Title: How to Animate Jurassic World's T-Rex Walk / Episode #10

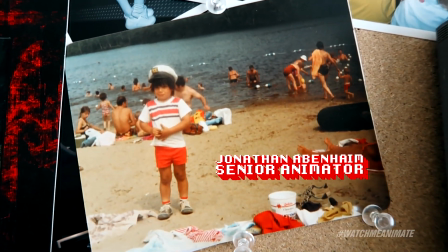[0:02]
This is John, crying like a little baby. He can draw. Hey, it's Mario. All right, this guy cannot draw for the life of him, but he definitely can animate.
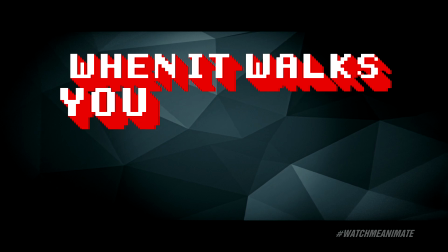[0:14]
Today we honor a creature so badass that when it walks, you shit your pants. Oh, I love me some Friday the 13th, but I'm talking about the legendary T-Rex, baby.
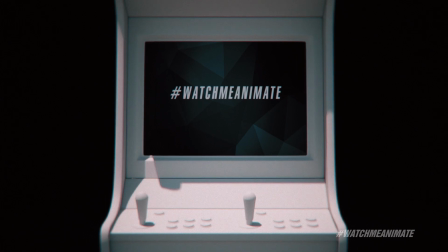[0:29]
Time to let John show us how it's done. Let's do it. Select your character.
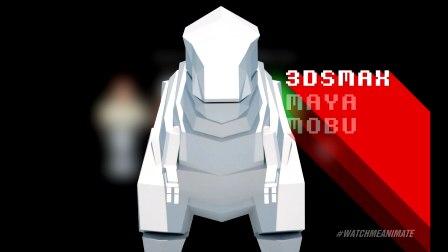[0:36]
Trex, select. Select your mode. 3DS Max.
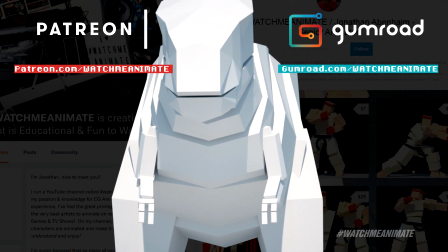[0:41]
Join Watch Me Animate on Patreon or visit Gumroad to get your Rex rig plus the 7-hour full process video for this episode. Let's begin.
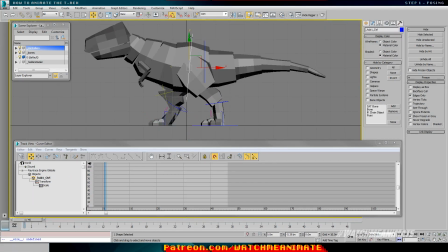[0:54]
Today's episode is inspired by Jurassic World Fallen Kingdom as I bring to life the legendary T-Rex in this walk cycle.
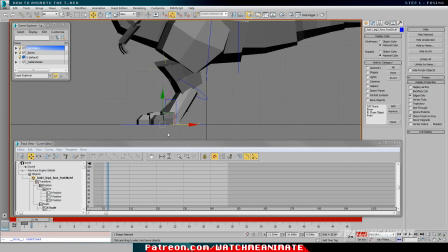[1:02]
Welcome to the show, everyone. My name is Jonathan Abenheim.
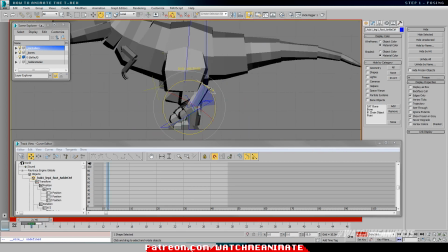[1:04]
Now, there are many ways to animate a walk cycle, but I prefer the straight-ahead method with a few contact poses to start me off.
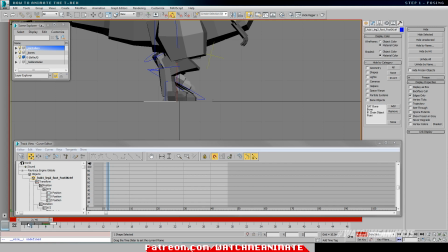[1:12]
So, here they are, 5 poses with 1 duplicate. Number 1, contact pose.
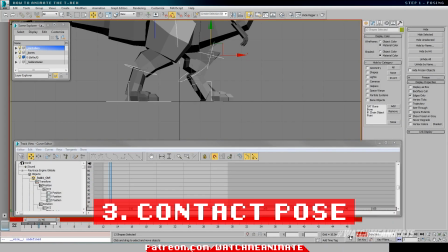[1:17]
Number 2, passing position. Number 3, contact. Number 4, passing position. And 5, contact.
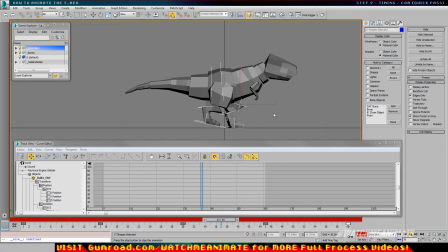[1:24]
So you already know that I like to see things moving right away, so I'll do a quick pass on the timing, selecting all my keys and spacing them out.
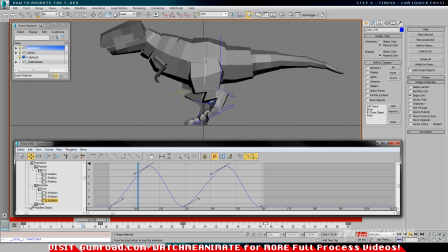[1:32]
Next, a quick pass on the comm to get that up and down and rocking motion locked in.
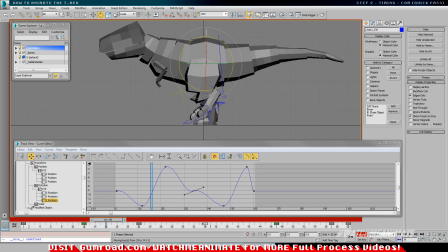[1:37]
Now, this won't look good to your eyes, but this is all I need for my eyes to see a final animation playing in my mind.
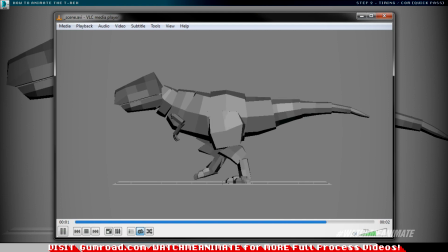[1:45]
Now, you can think of it as a visual blueprint for my imagination.
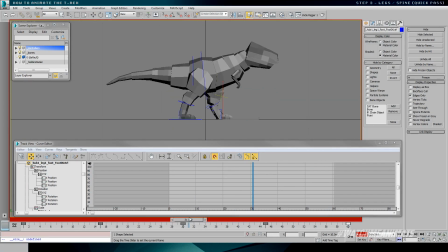[1:53]
Time for a quick pass on the legs and spine, and I'll start off with the lower body first.
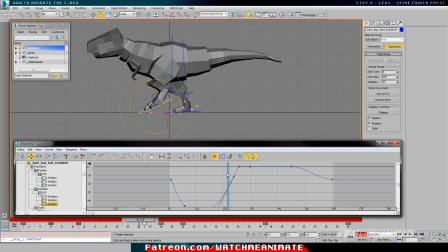[1:58]
I'll add in some more texture to the legs, and by texture I mean tightening up the overall mechanics of the legs so that it looks and feels weight correct.
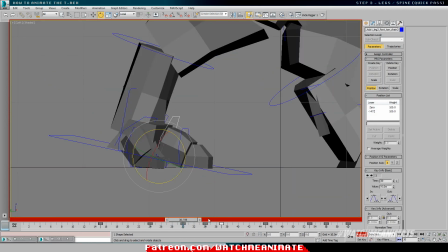[2:06]
It's also going to give me visual clarity moving forward by keeping things tidy.
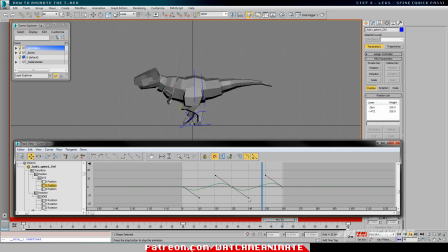[2:10]
Next thing, I'm going to add in some spine rotation so that we can start to feel more of his weight as he moves forward.
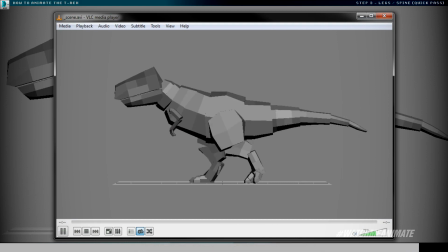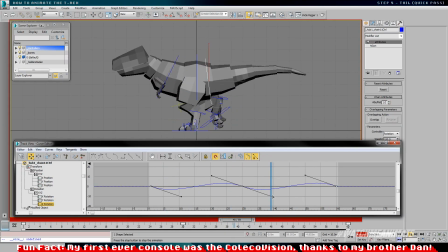[2:23]
Now, who would have guessed that moving a few handles together and adding a couple of keys would allow for instant motion that looks and feels pretty good?
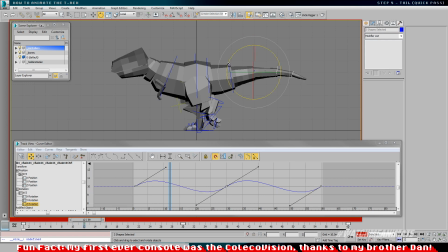[2:32]
And I mean it. If you're not afraid to explore, you discover awesome shortcuts, and this is one of them that lets you get the tail moving exactly how you want pretty damn quickly.
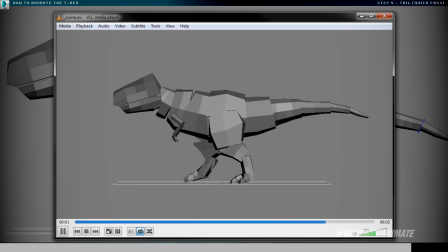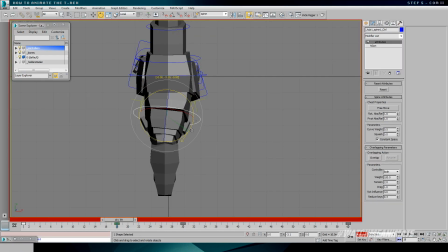[2:51]
So we got the tail moving very quickly using just the handles in our F-curve editor and a couple of keys.
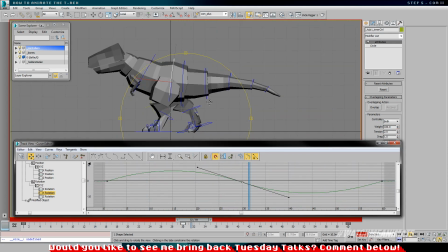[2:57]
So why not use the same approach to animate the left and right hip rotation? Not a bad idea at all.
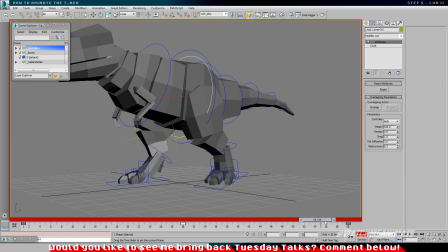[3:04]
So grab a cup of coffee, move those handles, and boom! We got some side-to-side action, baby!
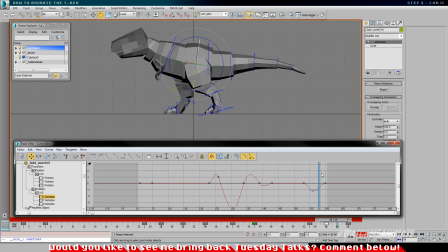[3:10]
I'll use the secondary comm controller and add in some subtle shakes as he takes steps forward, adding more realism to this animation.
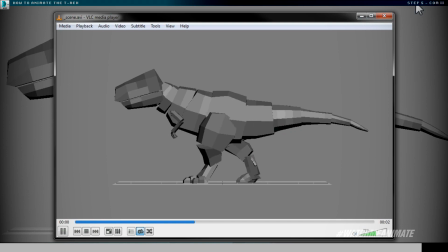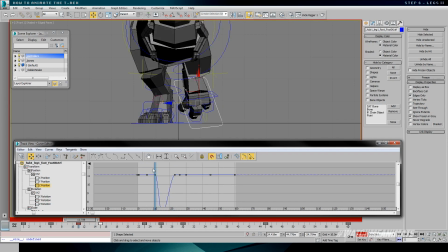[3:26]
Back to the legs we go. I'll add in more details, or texture if you will.
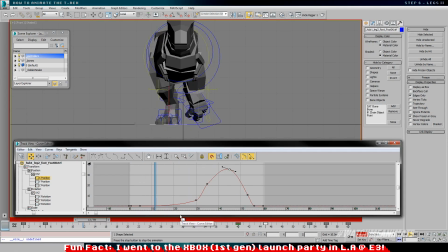[3:30]
Now, that is the fancy industry term that is used quite often when referring to animation details.
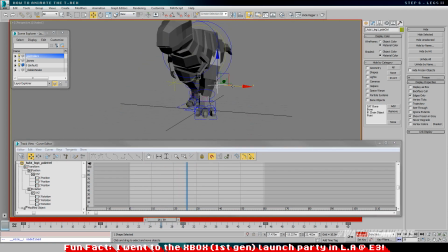[3:36]
Now, in case you haven't noticed yet, my Rex model does not have a sophisticated muscle rig,
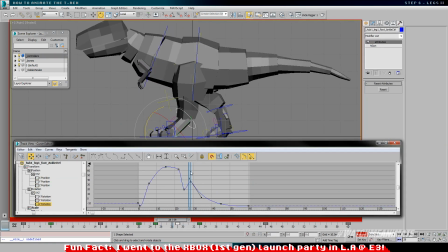[3:41]
obviously, but that does not stop me from improvising to simulate muscle contractions in the legs.
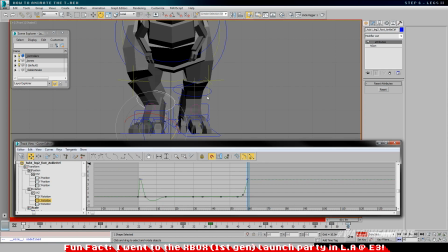[3:46]
So, on the contact poses using the knee pivot controllers and our good friend Mr. Rotations,
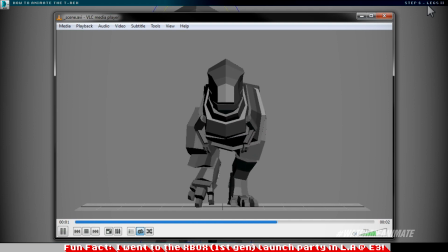[3:53]
aka Knee IOI, we can make those imaginary leg muscles come to life.
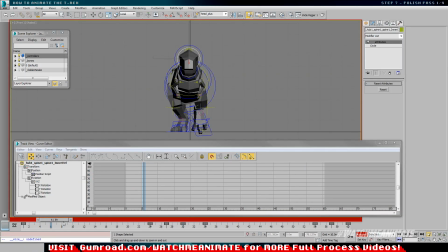[4:01]
Alright, so for the next 4 polish passes, I'm going to share a little background story with you on how I got into this industry.
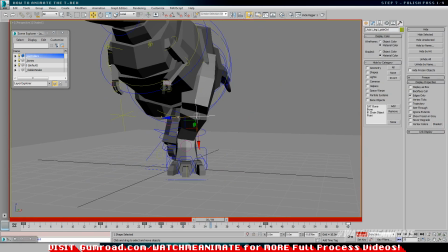[4:09]
So here's the story.